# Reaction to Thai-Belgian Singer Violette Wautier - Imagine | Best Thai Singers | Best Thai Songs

Violette Wautier, she is a Thai-Belgian singer-songwriter. She made her debut, well, not really debut, but she auditioned in the 2013 The Voice Thailand. And since then, she has done movies, TV shows, and she's also released several albums. Imagine is the latest one that she released, and I promise you, you will not regret listening to her. I've been following her for a while. She has such a unique, beautiful voice, and the way that she has grown, the way that she has matured, she has experimented so much on how to sing, different sounds, and as I've said, she writes her own songs. Just an amazing, amazing, amazing singer. And let's get to it. So you'll know, you'll understand what I'm talking about. She also conceptualizes many of her, and co-directs, I think, many of her music videos. Talented artist.
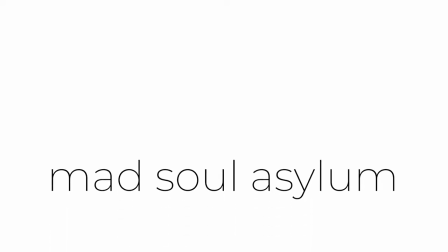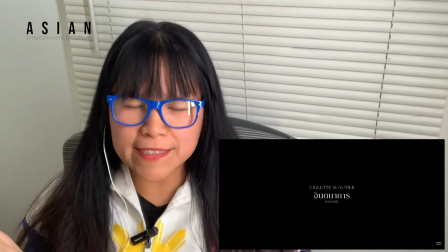(1:03)
Okay, title is Imagine.
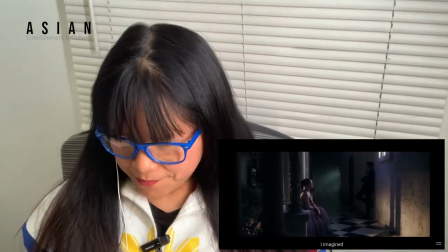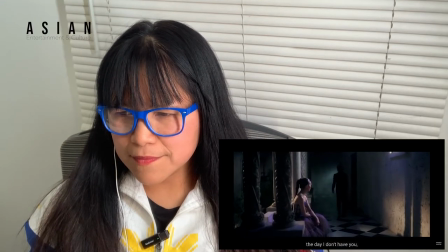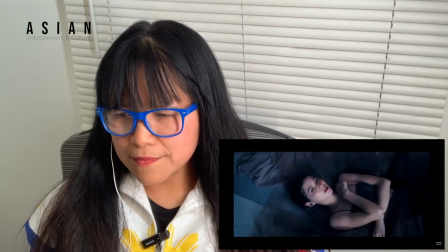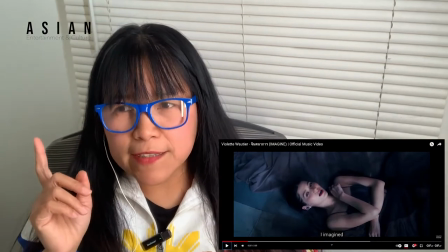(1:27)
So I haven't actually listened to this song.
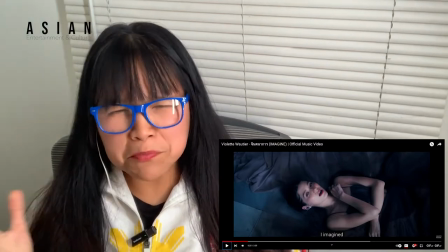(1:30)
I think I came across like a portion of it maybe several weeks ago, but I haven't actually listened to the entire song.
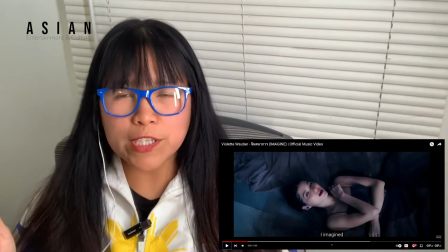(1:37)
This is the first time I'm actually listening to watching the music videos, because I wanted to do a reaction.
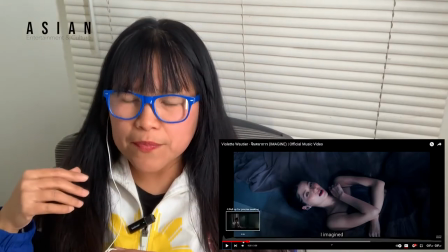(1:43)
So several things. I think that, so I'm not sure, but
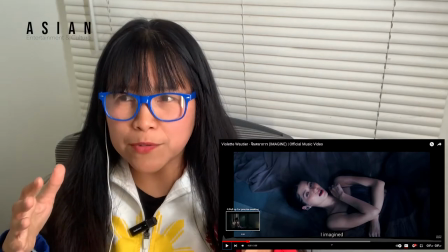(1:50)
I think the entire song is her talking about a situation that she is imagining
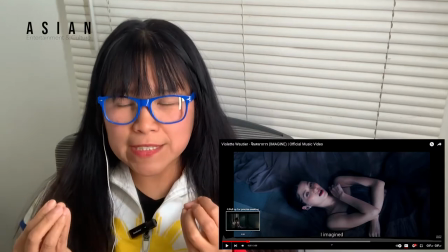(1:59)
that would happen, and it seems that this is the situation that she is imagining is the guy leaving her,
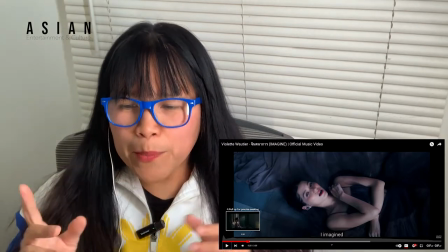(2:07)
or the guy not being in love with her anymore. But I think that break, so she did her first stanza,
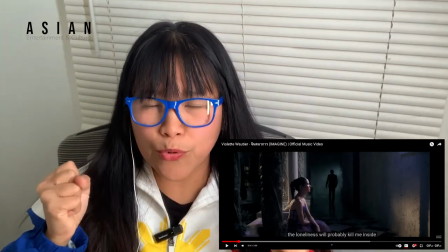(2:15)
and then there was a swooshing sound, and it broke, like dead silence for a split second, and then came back.
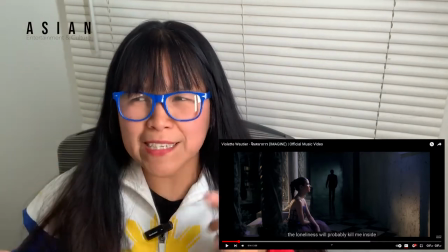(2:22)
I think that's a genius, because that's, if I'm right,
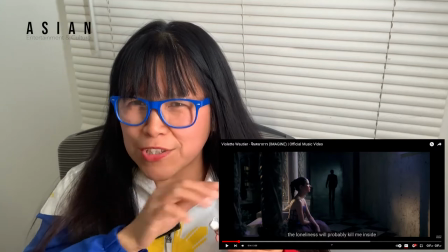(2:25)
that's how I got the idea that probably she's imagining this entire situation because of that break.
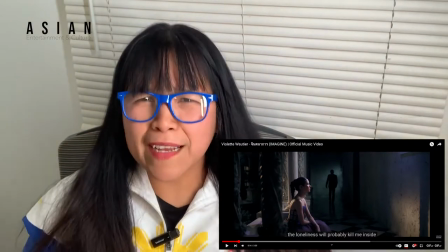(2:34)
It kind of feels like a declaration, like a thesis of some sort, kind of like a marker.
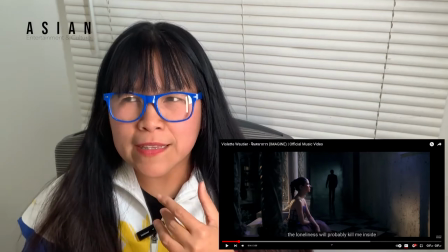(2:42)
That break was some sort of a marker. But beautiful voice, right?
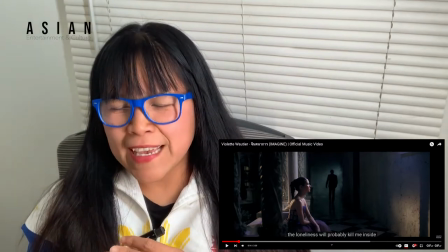(2:49)
It's a haunting voice. And I know that she writes all of her songs.
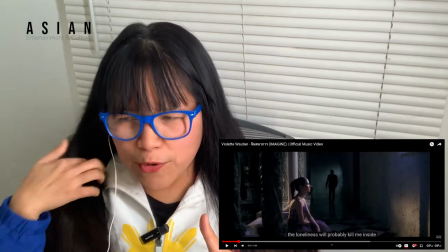(2:54)
So I know that she wrote this one too. Okay, so let's get to, it's very sad.
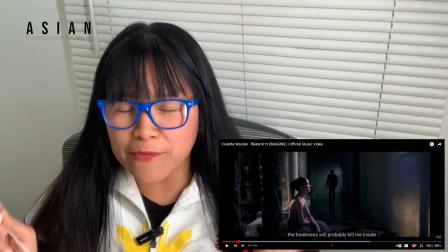(3:00)
It's very sad. And I think it's very fitting that she
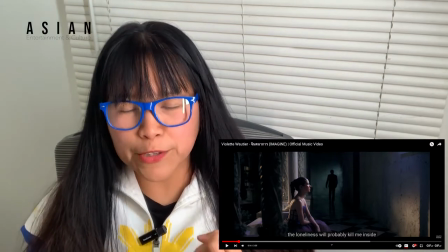(3:06)
barely used any instrument in the intro, because it allowed me to concentrate on what she's actually talking about.
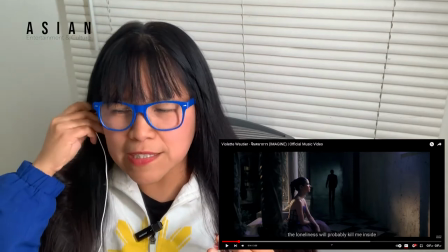(3:11)
And of course, her beautiful voice. She can sing a cappella. It will not be a problem.
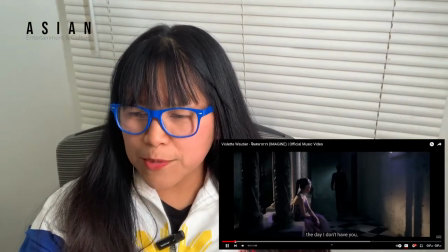(3:19)
So the break that I was talking about was this.
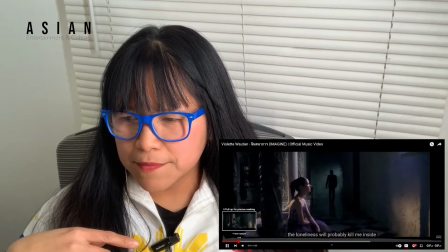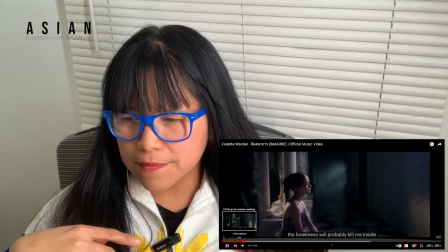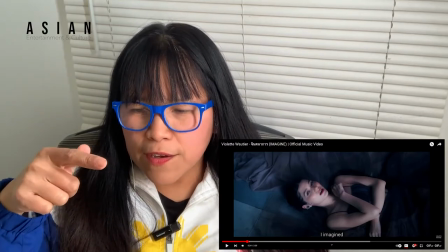(3:31)
There, that break. And so far, the piano is just following her melody.
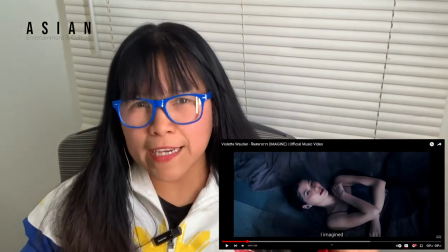(3:39)
So it's not really providing any kind of layer in terms of messaging and in terms of narrative.
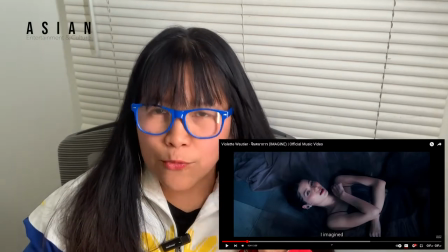(3:45)
I think it's just supporting what she's saying in the lyrics. Okay.